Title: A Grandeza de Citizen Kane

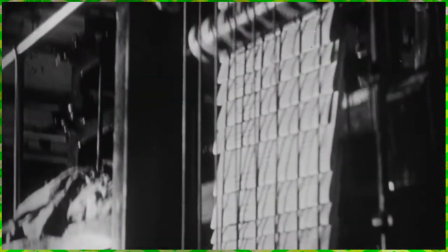(4:06)
Por isso, para o público, a vida de Charles Foster Kane foi a de um magnata que fez uma fortuna na imprensa.
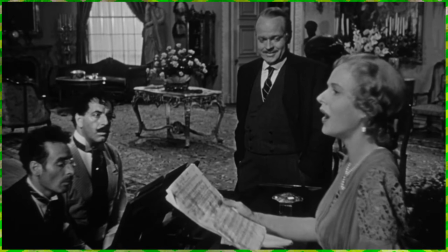(4:11)
De alguém que traiu a sua família. De um homem que tentou controlar a sua segunda mulher e a obrigou a ter uma carreira na ópera, apesar dela não querer.
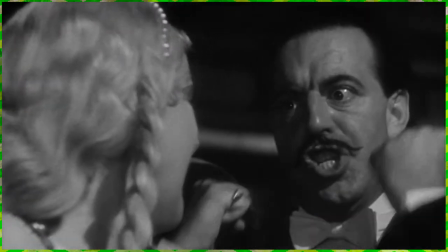(4:20)
Ou ter sequer o talento para isso.
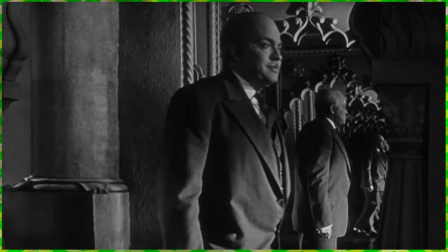(4:23)
E no final foi uma vida que chegou ao seu fim sozinha e isolada, atrás de muros construídos pelo dinheiro que Charles tanto se esforçou em conseguir. Mas a narrativa de O Mundo a Seus Pés não seria tão potente sem elementos técnicos igualmente impressionantes.
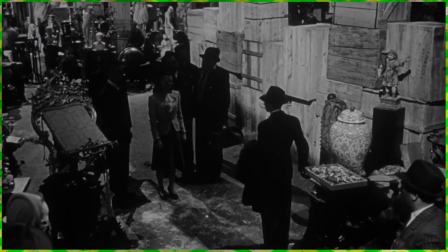(4:38)
E realmente a direção de fotografia é uma das mais inovadoras da indústria.
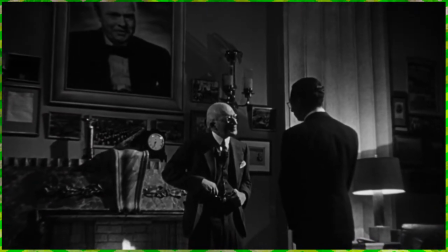(4:41)
O DP Greg Toland procurou manter sempre uma alta profundidade de campo, de modo a que todas as cenas do fundo ficassem compreensíveis.
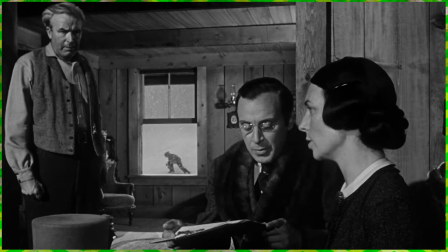(4:48)
Logo no início vê-se isso a ser aplicado, com os pais de Kane a decidirem o seu futuro, ao mesmo tempo que este está no background a brincar.
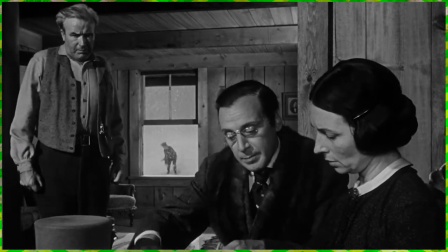(4:56)
E a imagem até tem uma função simbólica ao mostrar que ele é minúsculo em relação aos adultos, que ocupam quase todo o enquadramento. Também houve um uso recorrente de ângulos contrapicados. Normalmente devia-se ter cuidado com isso em produções de Hollywood, devido às luzes ficarem por cima. Mas Welles quis quebrar convenções ao mostrar tetos. Eu sei que isso não parece uma grande inovação, mas Hollywood simplesmente não gostava de tetos.
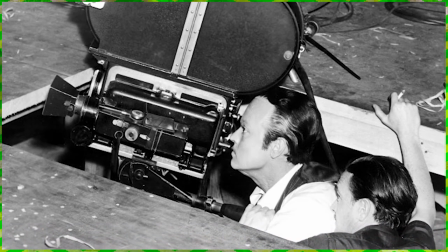(5:18)
E ele foi tão longe dos contrapicados que até escavou buracos no set de gravações. Não é que Citizen Kane tenha inventado todas estas técnicas, mas pegou no que o cinema do expressionismo alemão e D.W.
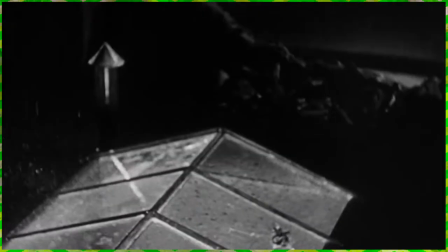(5:29)
Griffith tinham feito e inovou. Até a música e a montagem foram inovadores.
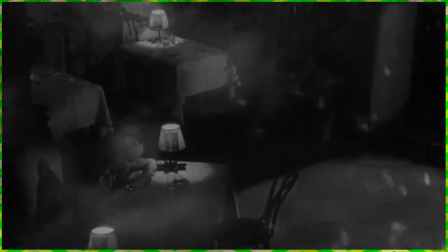(5:34)
Orson Welles vinha da rádio, por isso estava habituado a que o som tivesse de ser constantemente preenchido, para que não houvesse um único momento morto.
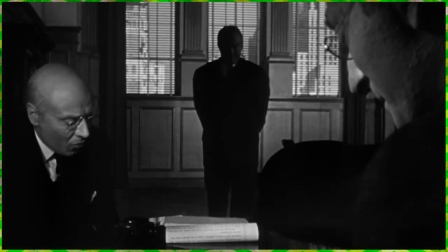(5:42)
Outra forma de usar o som em seu benefício foi simbolizar a passagem de tempo através de frases ditas em dois períodos diferentes.
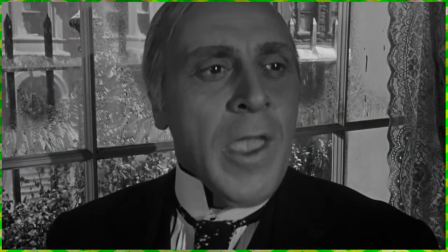(5:49) Merry Christmas! And a Happy New Year!
Welles também decidiu inovar na forma como se faz um trailer.
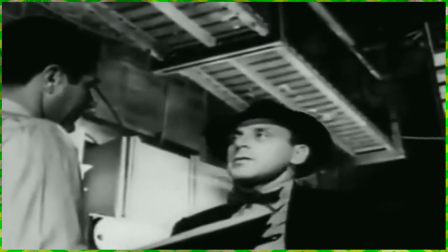(5:56)
Ao invés de contar sobre o que é que o filme ia ser, simplesmente fazer um making-of avacalhado.
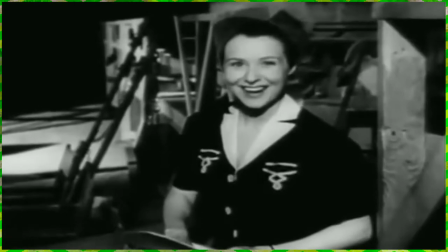(6:02) Ruth, look at the camera, Ruth. We caught Ruth with her hair up.
Assim que o filme foi lançado, a sua grandeza foi imediatamente reconhecida. Claro que a maior parte dos críticos não sonhava o quão adorado o filme iria ser várias décadas depois.
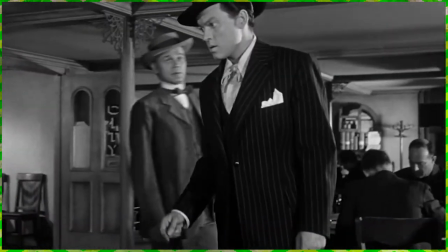(6:16)
E em termos de receitas de bilheteira, foi um sucesso modesto. Welles aparentemente estava à espera de melhores resultados, mas pelo menos o estúdio ficou satisfeito. Citizen Kane também foi aos Oscars competir por melhor filme, mas não ganhou.
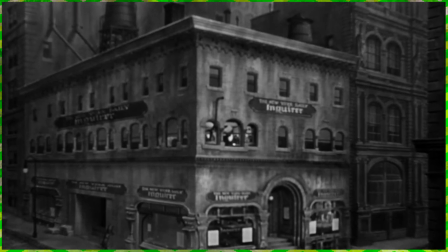(6:28)
A vida seguiu em frente e o mundo a seus pés foi ganhando pó nos cofres da RKO.
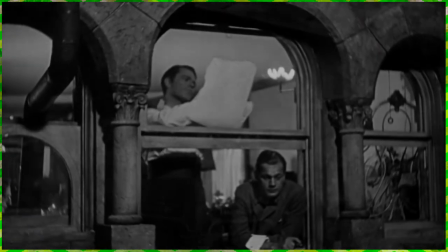(6:32)
Até que em 1956 o estúdio começou a vender a sua biblioteca de filmes para a televisão.
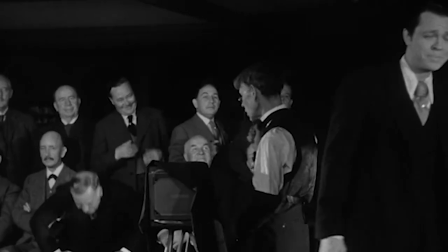(6:38)
E Citizen Kane ganhou uma nova vida. No pequeno ecrã.
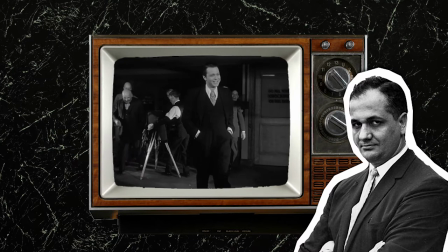(6:41)
O crítico Andrew Cyrus fez então uma análise em que disse que este era o filme mais importante desde o nascer de uma nação. Entretanto, na França também estava a haver uma reavaliação graças à revista Cahiers du Cinéma.
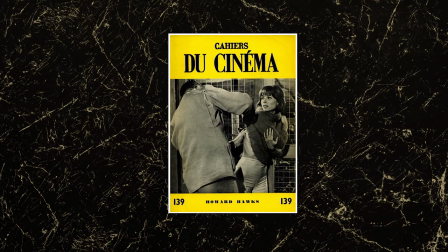(6:52)
Isso foi principalmente graças a um dos seus fundadores, André Bazin, ser um ávido admirador de Citizen Kane. Assim, Kane foi crescendo em popularidade entre críticos e cinéfilos em ambos os continentes.
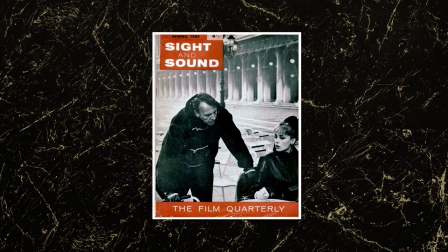(7:02)
A revista Sight & Sound, que fazia todas as décadas uma listagem dos melhores filmes de todos os tempos,
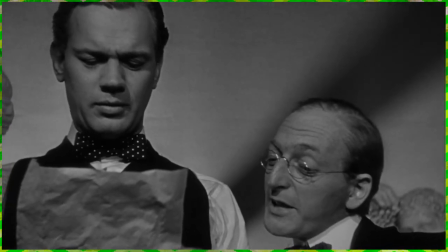(7:07)
nomeou então Citizen Kane em primeiro lugar em 1962. E durante meio século o filme permaneceu no topo. Mas aqui está a maior sombra de Citizen Kane.
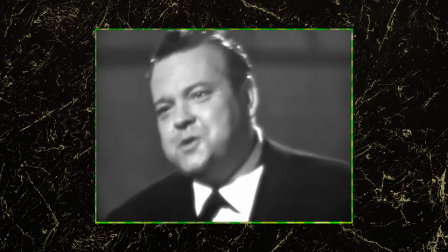(7:16)
A sua reputação. Ao longo das décadas que se seguiram, Orson Welles foi sendo bombardeado com questões acerca do seu filme.
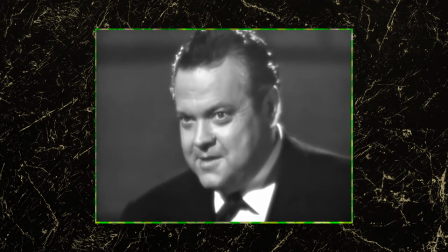(7:23)
Qual era o significado desta e desta cena? Por que fez a história desta forma? E a filmografia restante de Welles, que por acaso é bastante impressionante, foi caindo na sombra de Citizen Kane.
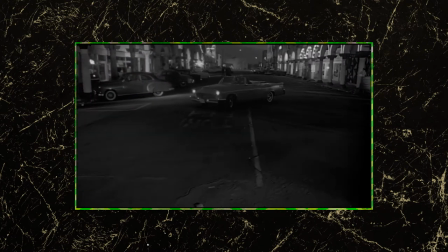(7:34)
Até o seu A Sede do Mal, que tem um plano de sequência que ainda hoje é uma referência na indústria, recebia uma fração da atenção que Kane durante entrevistas.
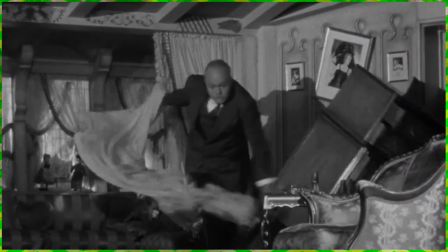(7:42)
O ator e realizador já estava farto de quererem que falasse desse suposto melhor filme de todos os tempos. E além disso, quando uma obra de arte ganha uma reputação como esta, são-lhe também adicionadas determinadas expectativas.
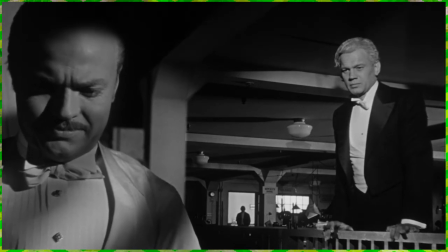(7:54)
Até um fã da Sétima Arte poderá mais depressa passar a ver isto como uma espécie de trabalho de casa obrigatório do que como um mero filme que deve ser experienciado. Por isso, esqueçam durante algum tempo o que os críticos dizem e não vejam um filme só porque eu vos estou a dizer para verem.
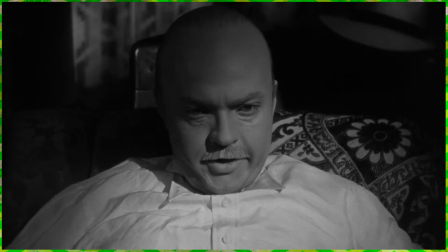(8:09)
O mundo a seus pés é a história do legado de um homem, o que resta das sombras do sucesso.